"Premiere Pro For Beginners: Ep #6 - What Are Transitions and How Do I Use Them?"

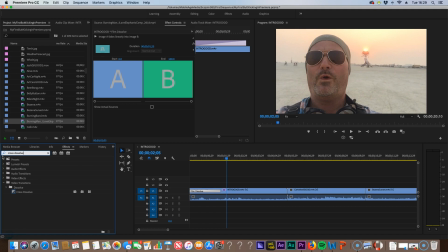265s
Cross dissolve. There it is. Now cross dissolves work very effectively for portraying like time has elapsed, as though you're sort of doing a montage. So let me show you what that looks like. I'm going to put it, well, let's put it here and see what happens.
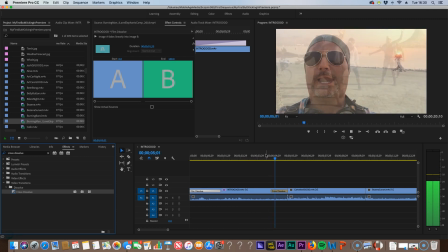281s Welcome to Burning Man.
Yeah, that looks kind of cool.
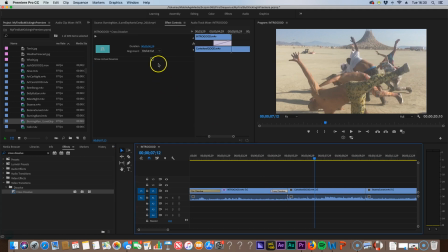286s
Now keep in mind, the one thing you can do is with this cross dissolve, you can either end at cut, center at cut, start at cut.
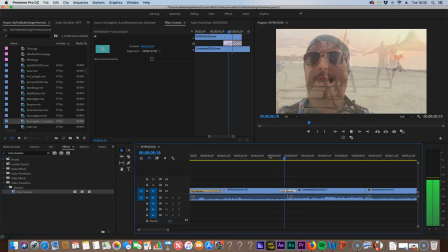293s
Let's center it at the cut and see how that works. That might make it look even more. Oh yeah, see now it looks like kind of time passed.
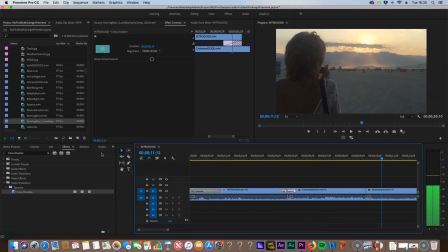300s
Let's just keep going. Now see how it went from a little bit lighter to a little bit darker? That also suggests that time has passed. So let's drop a cross dissolve in there. Nice.
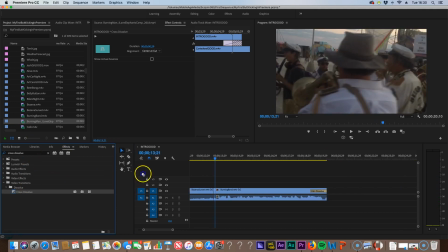316s
And let's just drop another cross dissolve into the band. Here we go.
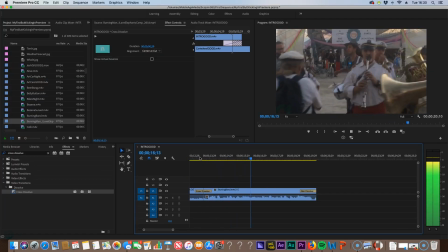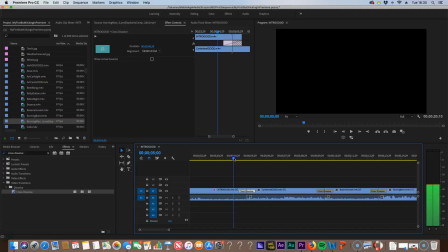328s
And film dissolve out. So that's the cross dissolve and the film dissolve. Just real quick, I want to show you a transition that is not normally in Premiere.
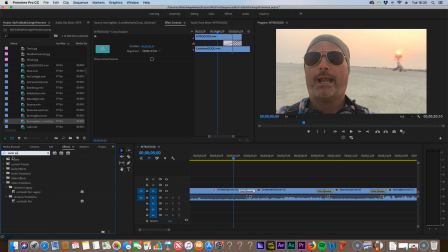337s
It's available through Red Giant, and it's called the Swish Pan. And that's one of the ones I used in the video that you saw earlier. I'm going to drag that over to here, and now that creates a whole nother transition that's really cool.
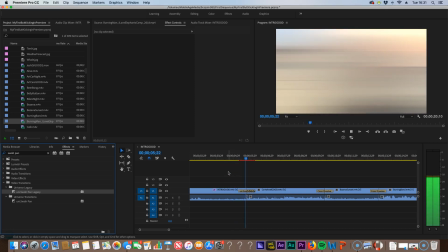349s
It's almost like swiping. Whoa! So use transitions as a way of conveying a message or upping the pace, that kind of thing, but think before you use them. Don't use them unless you have to, but if it supports it, transitions can really take your video to a whole new level. Congratulations, you are becoming a master of using transitions. Definitely give yourself plenty of time to play around with these things, because while you want to use them sparingly, they will make your stuff look yes. So keep it up.
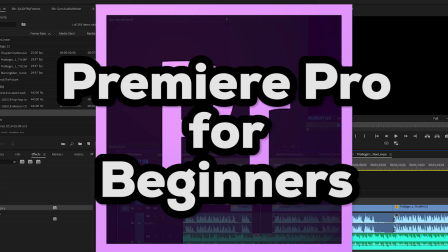384s
I want to thank all of you who have been tuning in. My numbers have been going up. I'm appreciating everybody that's tuning in. If you have not hit the subscribe button, please do so, and then hit that other button on the side, and you will get a notification every time I put out new content. I am Skojo in 360. I am going to get out of here, but you are my world.